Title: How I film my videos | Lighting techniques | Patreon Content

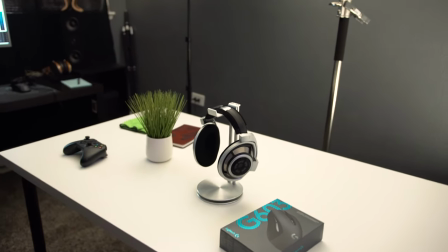8:09 Now, one of the ways that I like to kind of spice things up, depending on what I'm going for, sometimes I want a super clean look where,
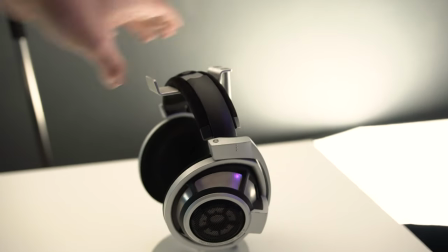8:16 let's say, this is the only thing I want in the image.
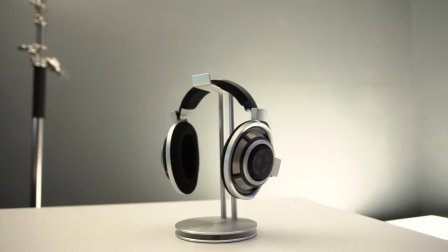8:23 So I'll do this, and then I'll get that type of stuff out of the film.
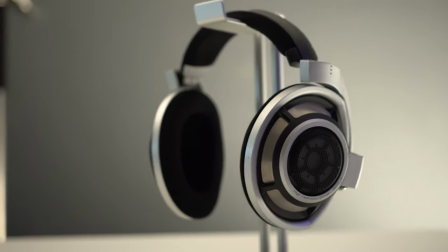8:27 Or out of the view and then i'll just focus on this one product right and there's nothing else to the side You got the table.
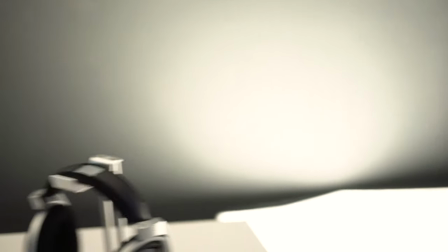8:34 Obviously, I wouldn't leave the light there But this is just for example,
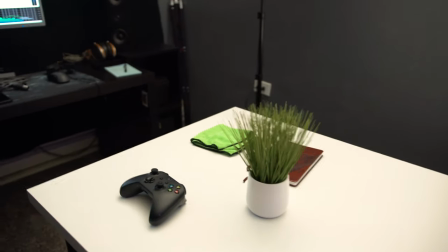8:36 but a lot of things that spice things up are just little added Little knickknacks like this plant.
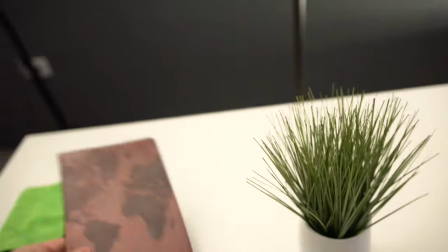8:43 I bought it at target. It was like seven dollars This planner that I actually use it's a nice looking kind of like cheap planner that I
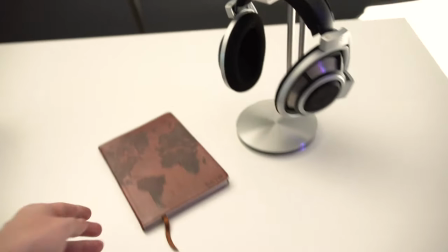8:50 used and you know It's something that can add kind of a little bit of spiciness
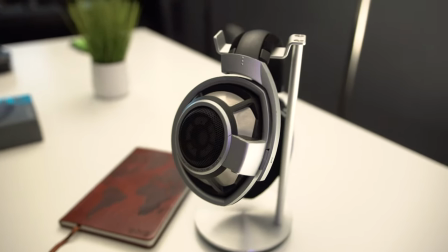8:56 to a a scene, right? It's going to add a little bit of texture, a little bit of interesting kind of, um, I don't know.
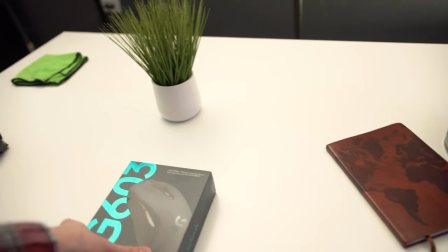9:04 This is something that's not so boring, but still really clean. I also used, I use this mouse, but I like the blue on it.
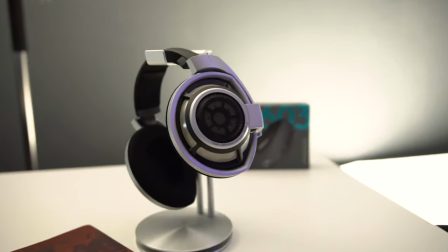9:10 I like the text. So sometimes I'll lay it in the background, something like that. And it just adds like a little bit of blue in the background.
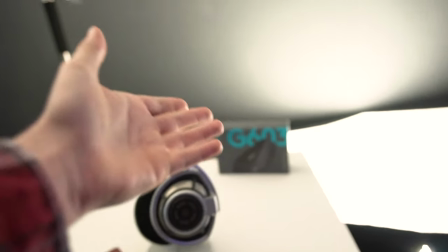9:18 So these are, I mean, that's, that's a box of something that I use,
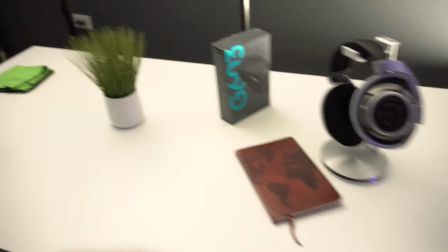9:21 you know, just it's a nice looking box that was like five dollars i've got like an xbox controller because who
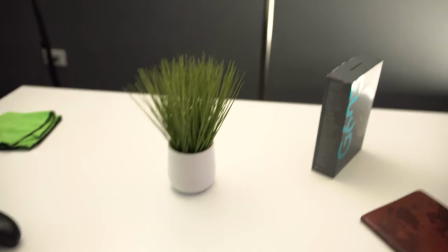9:27 doesn't have one of those and then you know cheap a cheap plant and i could literally make an entire
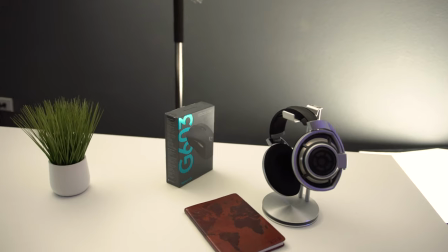9:34 like an entire b-roll sequence for an entire video
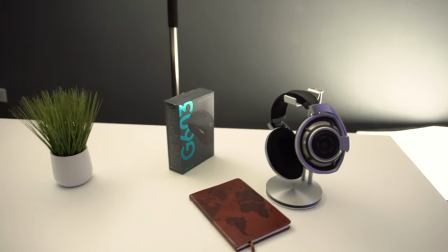9:39 like a 20 minute video off of these few props just using different
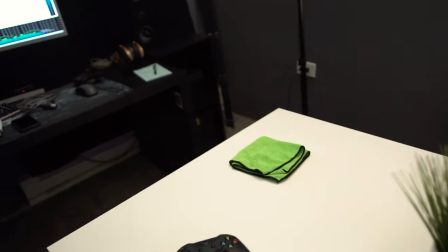9:43 angles you just have to be creative with your angles then that is just so that i can clean
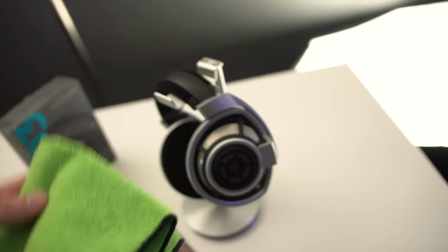9:48 either the surface or the headphones if there's dirt or dust or anything
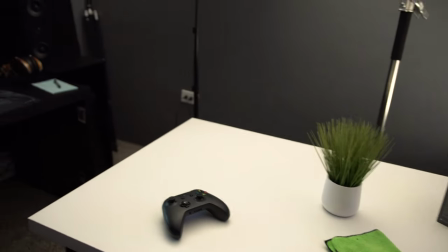9:53 like that, that I don't want. That's what the rag's for. And then, you know, I'm fortunate enough to, I mean, desk looks like a mess right now,
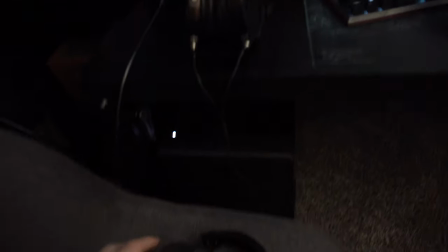10:01 but I'm fortunate enough to have other headphones at my disposal that I can also use for background shots.
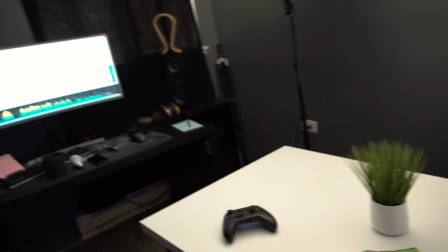10:07 So that's useful. And then, you know, having a cheap desk, something like this,
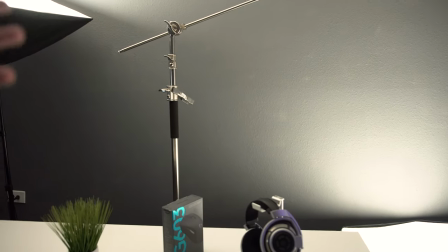10:14 nicely colored wall, doesn't have to be gray, it could be white, it could be red, it could be blue, it could be whatever color.
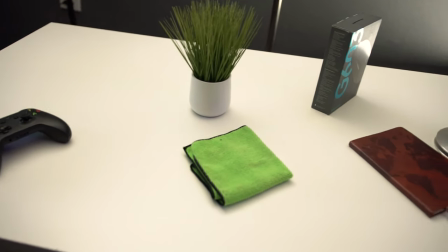10:21 and something really clean and simple is going to give you that really techie look that a lot of people are going for right now.
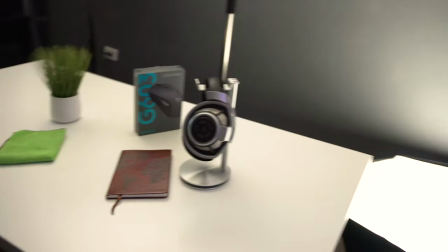10:26 Um, and you really just have to be creative with the lights. Now here's the thing about these lights. Now these, these light I'm operating with what I have, right?
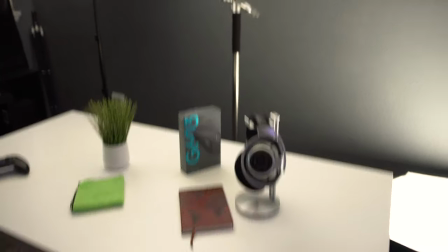10:33 I acquired this stuff over years of buying it. That's like a C stand for overhead shots.
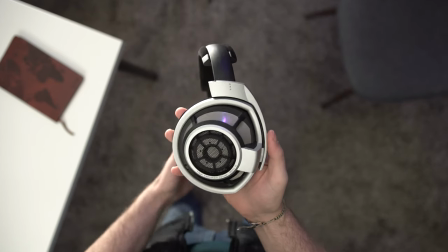10:39 Actually it's set up right now for overhead shots. Um, and I, I acquired these over time.
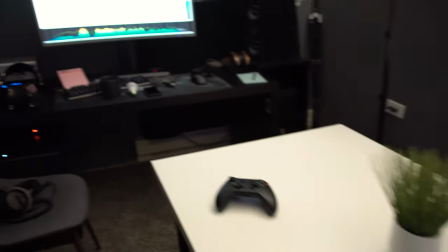10:46 You don't have these right away. So when I didn't have things or a lot of money, I used a lot of these lights.
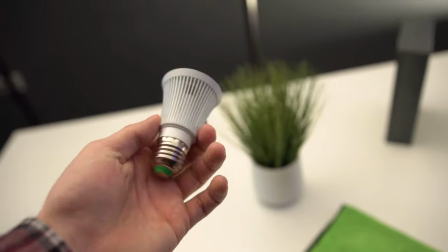10:53 Now these lights are RGB lights. They go, you know, red, green, blue, obviously, and everywhere in between kind of, and they're cheap.
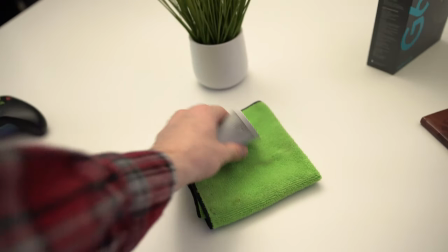11:00 They're like $8. So when I broke it earlier, again, making heck of noise.
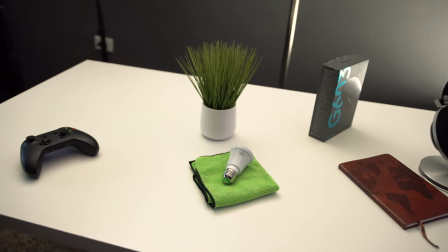11:07 It's not that big of a deal, but it yields a good result. And I use that basically because it creates a bright white.
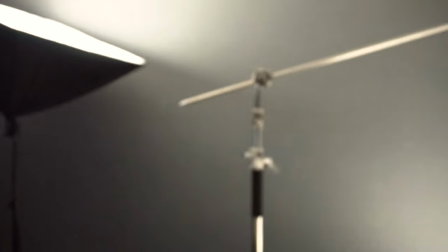11:14 I would basically reflect that off the ceiling and use
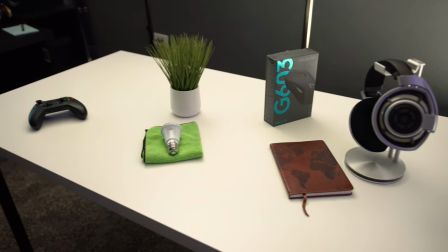11:18 kind of what I had at my disposal to create a nice soft light.
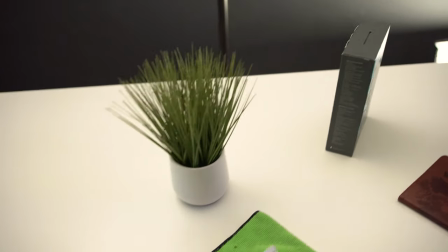11:24 And that just depends on what I'm going for though. If I want to create a more dramatic look, I'll go ahead and set that up and show you exactly what that would look like here. And my last example of why visuals and story have to tie in together is the movie Gravity and the movie Interstellar. Now, you may have your personal preference. I have mine. I love Interstellar. It's actually one of, if not my favorite movie ever. The reason why I love it so much is because even though Gravity, I think, is a better, well, it's different, but graphically, it's better. It looks a little bit more realistic than the Christopher Nolan interpretation in Interstellar, but where Gravity really lacked for me was story.